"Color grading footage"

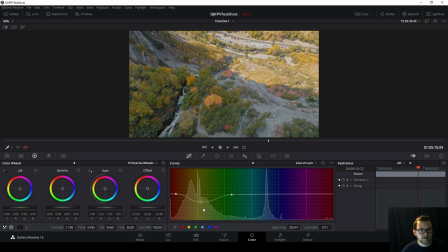[16:29]
You know, you bring it down and it makes all that creepy looking stuff, and you bring it up and it's like everything turned into tinfoil.
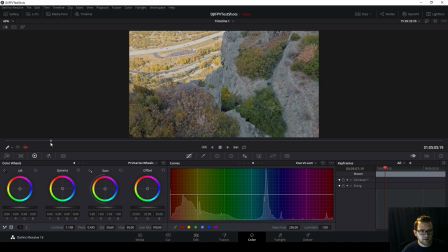[16:36]
So I'm not going to go anything crazy there, but I want to look at the whole area and I want to see if there's any adjustments I can make, like in the green. See, that makes it a little bit brighter, that makes it a little darker. I actually kind of like that darker look because it contrasts well with everything else we're working on.
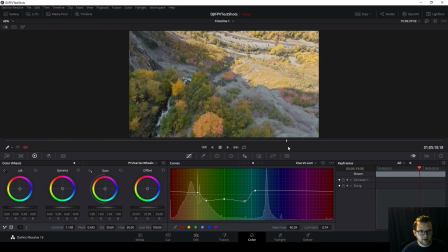[16:52]
So let's see how that looks throughout the video. Yeah, making that green a little bit darker makes the yellows, oranges, and such pop a little bit more.
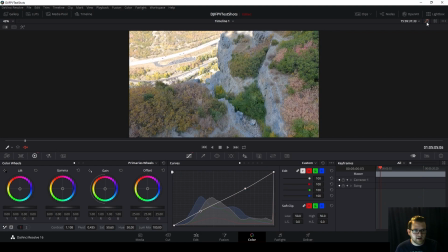[17:00]
Okay, so here's the clip beforehand. Here's it after, before, after.
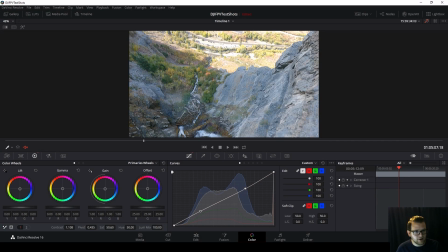[17:05]
Look at the rocks especially. Very blue, very overexposed here. Now, very rock color.
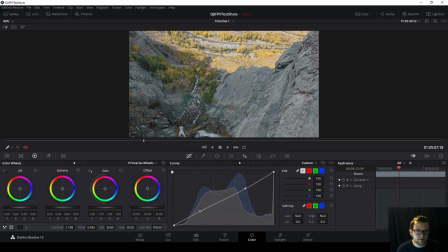[17:11]
Less overexposed here, even though it looks a little bit muted. But once again, there's only so much we can do.
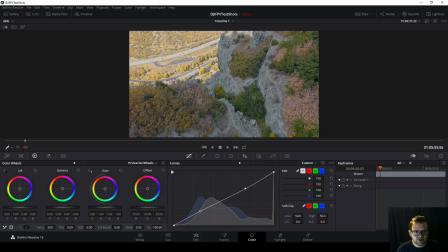[17:17]
And yeah, that looks pretty good. I can, if I want, turn up my shadows here to just give this a little bit more life in this area. And it does. The difficult part of this clip is these rocks had that blue color, which didn't look right, but they don't really have any other color either.
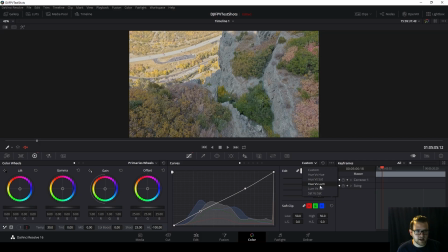[17:33]
So there's not a whole lot you can bring in as far as like bringing out the colors, because the rock is a rock. Rocco's a rock, Zoe! Something I could do here is the hue versus sat a little bit more, and I could just turn up our reds and oranges a little bit so that they shine more in the video.
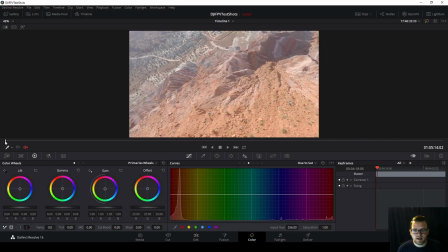[17:53]
So there we go. So there's that clip. Okay, on to the next one. So this is filmed on the flat profile on the GoPro Hero 7.
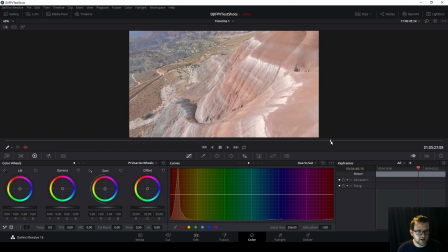[18:00]
This is in Perea, Utah. Awesome flying experience.
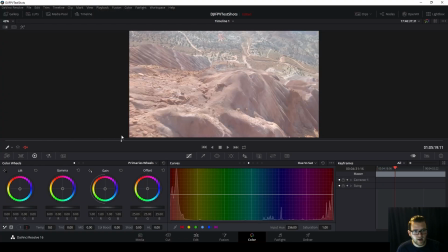[18:05]
So this one takes a lot of work because you have tons of colors, but you don't have a whole lot of definition. These are basically purple, but you can't tell.
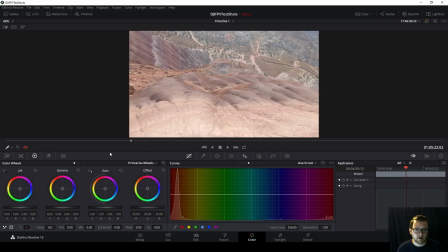[18:15]
So what I'm going to do is I'm going to come in here and bring out the color that we actually saw original.
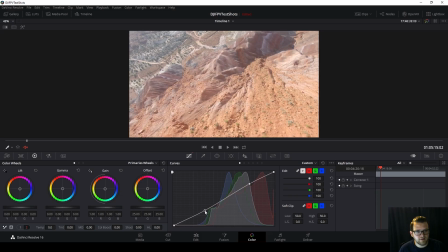[18:22]
So first off, I'm going to come into our custom. Since this was filmed with a flat profile, I want to bring in back some of this definition here.
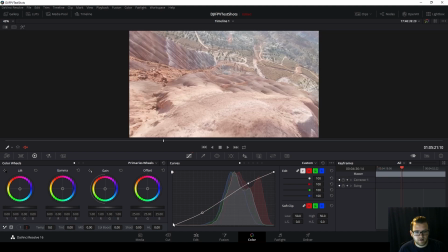[18:30]
I'm going to mess with this curve a little bit. There we go. I'm going to bring our highlights down also.
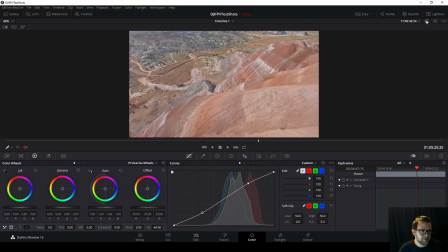[18:35]
And that's already looking better. Before or after. Temperature, like I said, I like to just mess with things and see how it looks. Even if I think it looks good, it's always good to still check it. So this was where it was normally at.
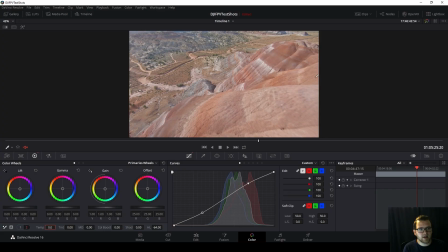[18:51]
Everything's looking okay, but we don't really have a good white to judge off of. So if we bring this down a little bit, we can see it adds a little bit more definition between the blue and the oranges, but I'm not going to do it a whole ton. So just like -20. So now I'm going to mess with our saturation and see how that works with everything, where it's bringing out the colors.
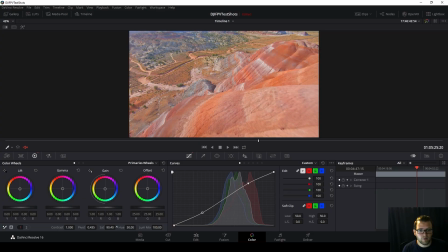[19:11]
Like, seriously, guys, if you want to figure out what your shot needs to look like, mess with the settings. You know where to return them, but mess with them. Like figure out where the differences are and where you need to work with them, because every clip is going to be different. So I like to just randomly move things around and kind of see,
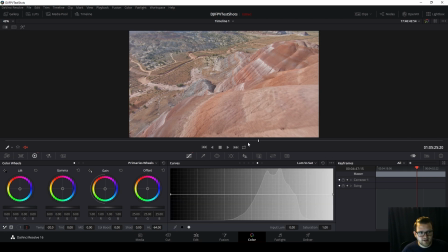[19:30]
okay, how did that affect it? That's really going to help you guys out. So this clip is actually so evenly exposed everywhere. There's not even like color in the dark. There's not even like dark places at all. There's nothing absolutely black in this entire clip. So you can see all the color is over here.
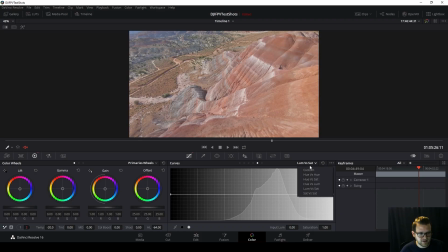[19:49]
So I don't even have to worry about the loom versus sat. Hue versus hue.
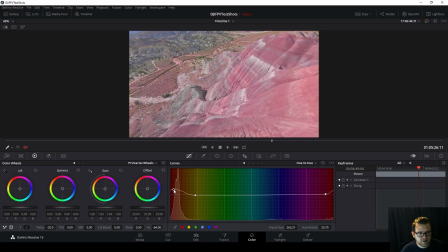[19:53]
That's where I'm going to come in And we're going to make a few changes. I don't want to just go crazy because obviously that doesn't look good. But I'm going to just adjust that hue a little tiny bit.
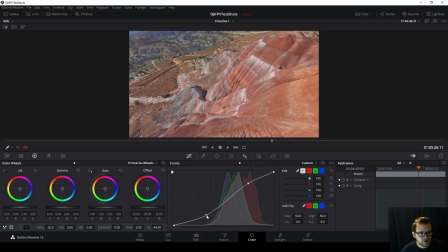[20:05]
There, I didn't say it again. I'm also going to just bring this curve down a little bit more. And I said it again. And then I'm going to bring up the shadows. There we go. So look at these lines.
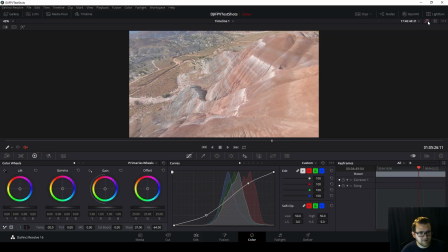[20:16]
This is it now. This was it before. Like, this looked pretty dull.
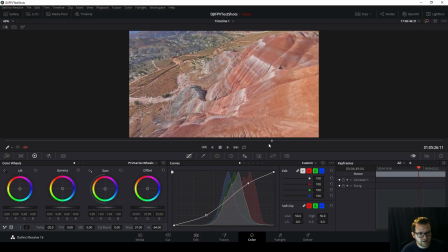[20:20]
It didn't look all that cool. But now look at it. You can actually see the difference in the lines and the colors. Look at this while we're diving it. Without this color grading, that looked pretty blah. But now this is much more like what it looked like in real life. So this is one of my favorite clips to color grade because it looks so much different as I work with it.
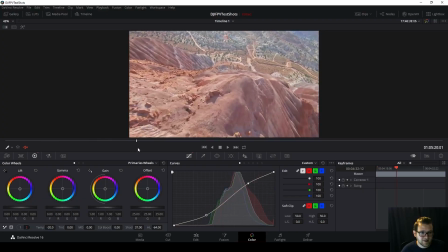[20:37]
And that's really cool.